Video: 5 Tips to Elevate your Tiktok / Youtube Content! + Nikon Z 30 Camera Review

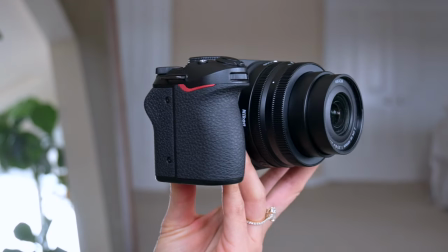(3:12)
And you can see in the background, it gives you that really nice background blur as well so that is a benefit to using you know a little bit more of a professional
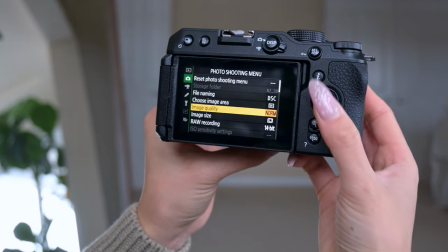(3:20)
quality camera first thing that we want to do is go to image quality i always shoot in raw this just makes
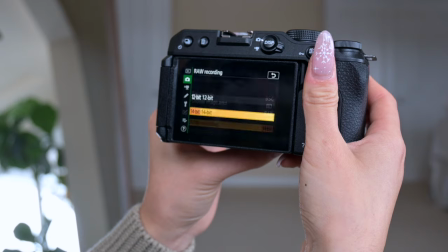(3:28)
editing so much easier it gives you so much more flexibility gives you the highest quality photos as well and then for video recording i just do 14 bit
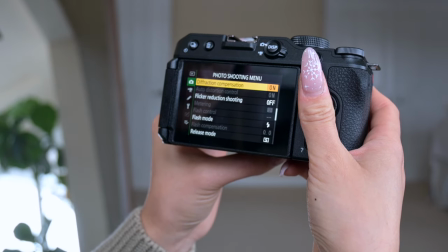(3:36)
that just gives you the highest quality we can leave all this the focus on the nikon is really sharp and really really fast as well
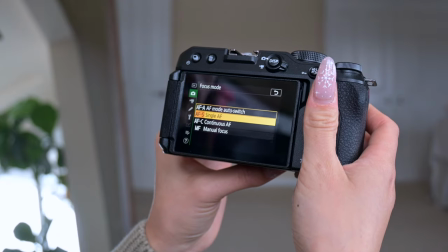(3:44)
so I just find that the setting works if you're just taking like photos though and you want it to focus on one area and hold that focus
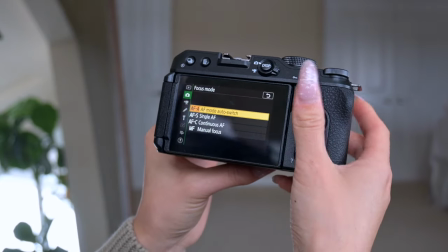(3:52)
then you would want single autofocus but since I use this for photo and video I'm just gonna leave it on autofocus the area mode I just
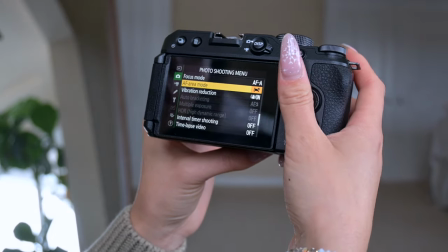(3:59)
keep to people because I am people this is for stabilization for
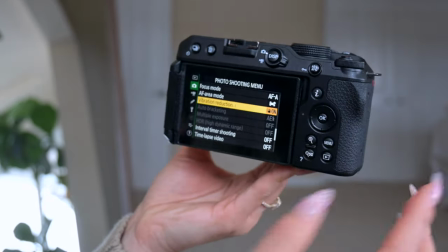(4:04)
when you're vlogging out about you want it to be kind of like steadier footage so
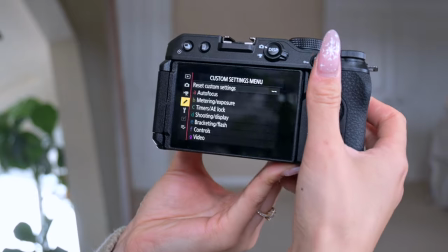(4:09)
we'll keep it there everything else we can leave then let's see to the video recording menu the frame size if you want to shoot in 1080
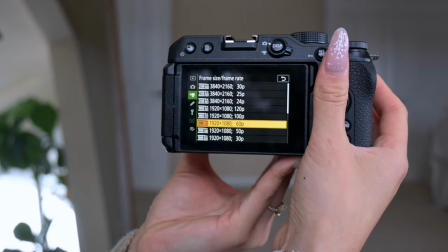(4:18)
you can go ahead and just leave it but i prefer shooting in 4k it just gives you so much more of a higher quality video some
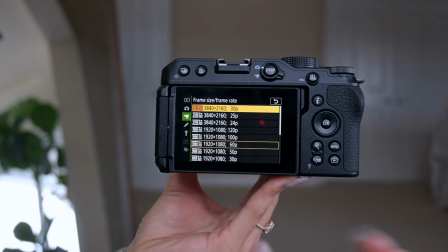(4:26)
of my viewers watch at home on their tvs as well and the tv really blows up your videos so i just find 4k is the best quality
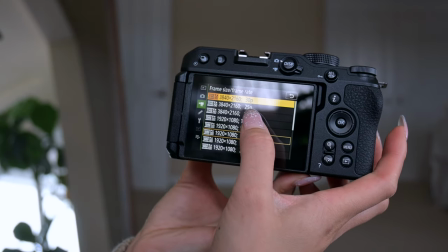(4:33)
i like 30 frames per second you can play around with it some people really like 25 or 24 that gives you a little bit more of a like cinematic
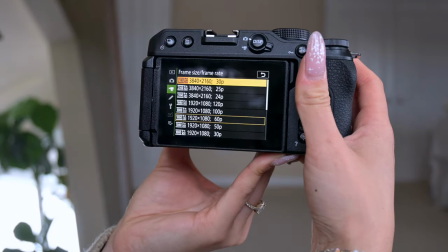(4:41)
smooth type video but I like 30 frames I just find that it's crisp and clean and if I want to throw any clips into
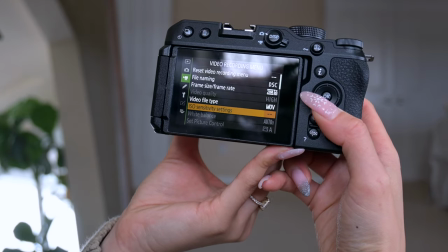(4:48)
slow motion I can do that all of this doesn't really matter we're
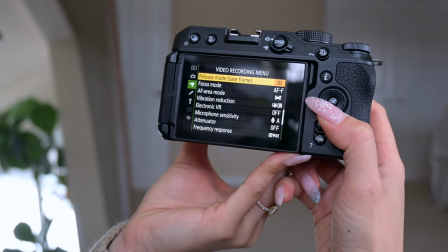(4:54)
just gonna leave all this as is and then here for autofocus mode
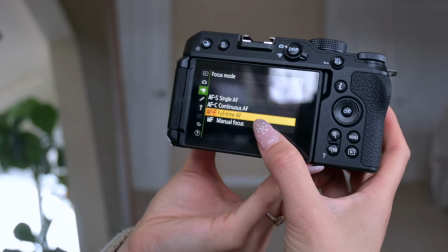(4:58)
for video I'll leave it on full-time autofocus and that just allows you
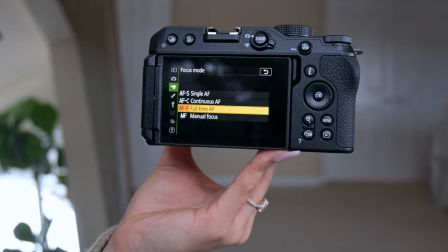(5:04)
while you're moving around doing product shots vlogging It's just constantly auto focusing all the
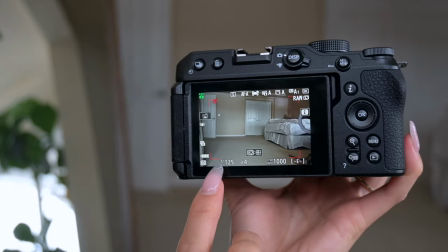(5:09)
time, which is what you want I always shoot on whatever the frames per second is so we
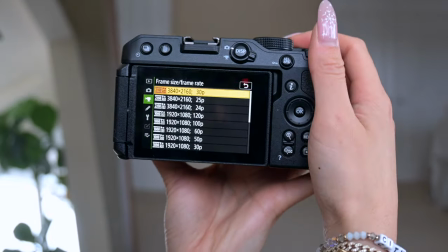(5:15)
had set this to 30 frames per second So we want to set the shutter speed to one over
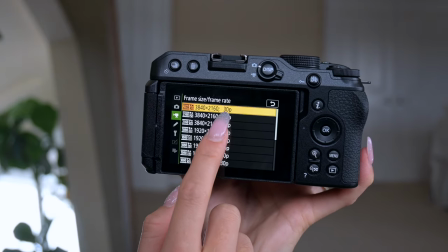(5:22)
Double of whatever the frames per second is if that makes sense So since we have 30 frames per second, we're gonna set our shutter speed to 1 over 60.
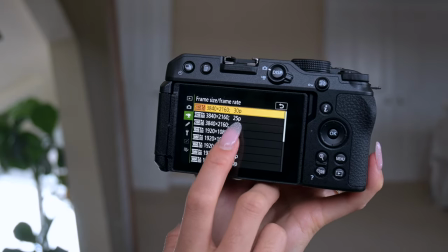(5:30)
If you set yours to 24, 25, you would have your shutter speed to 1 over 50.
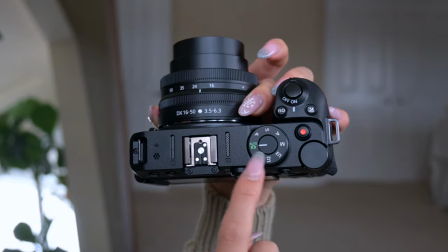(5:36)
Also, currently have it set to auto mode. I'm gonna go ahead and turn this to manual mode.
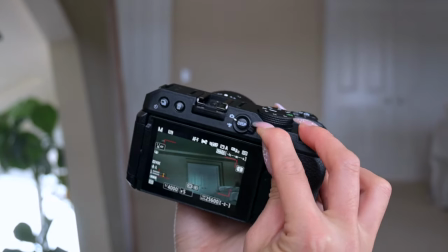(5:41)
You can go ahead and also switch from video to photo mode and it kind of holds your settings that you set.
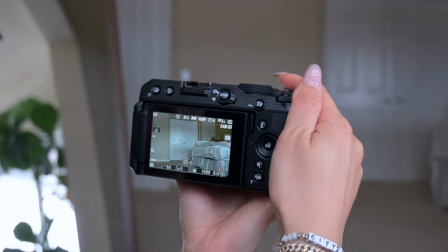(5:46)
For each of that, for photo mode, we can actually leave it at any shutter speed depending on if you're shooting movement, stuff like that.
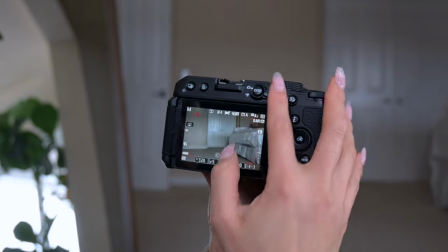(5:53)
I usually like to keep that for photos around 200 or 300 but video definitely want to keep it to 1 over 60.
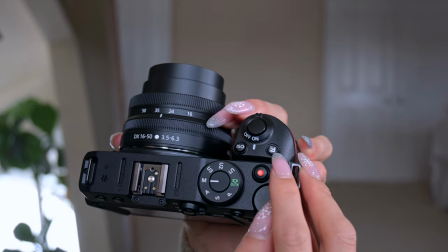(5:59)
Just a little exposure button up here. If you hold that button down,
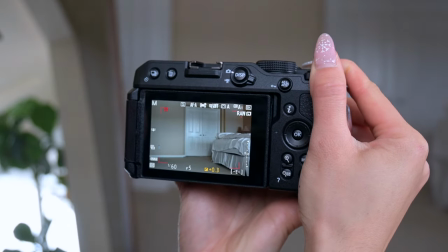(6:04)
you can turn the dial and kind of play around with how dark or light you like the colors to be and I actually prefer to have it actually up 0.3.
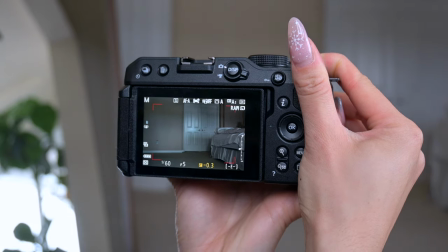(6:12)
If I'm shooting for TikTok, I'll actually take it down to negative 0.3 for a little bit more of a darker moodier aesthetic.
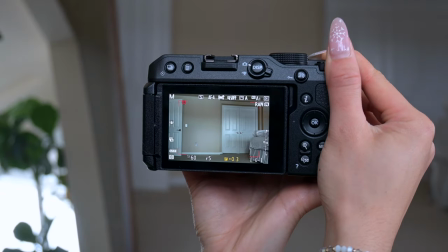(6:18)
It seems like for the short videos people kind of like that so we'll just leave it at plus 0.3 for now. And these are the settings that I use. Hopefully that wasn't too confusing. That was just a quick little crash course, some of the settings that I use for my camera. You can actually use those settings for whatever camera you're using as well. It's just kind of like general guidelines to help you. But obviously if you have the same camera as me, you can go ahead and just use the same exact settings. That brings us to tip number three. So this is something that I actually struggle with a lot. This is to keep moving the camera to keep the viewer's attention. For sit-down videos, it's a little bit harder because you obviously have the camera set in one place but if you're out vlogging
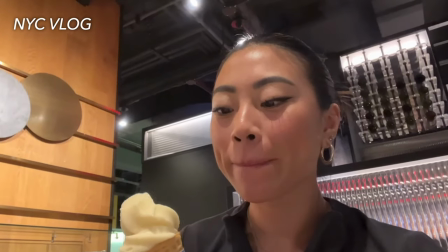(6:56)
and stuff like that it's nice to move the camera in different angles and it kind of helps to keep the viewers interest.
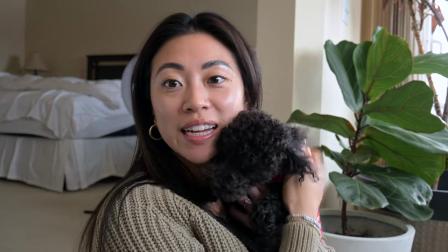(7:03)
So for example we now have the camera in a slightly different location and it just gives the viewers something new to look at.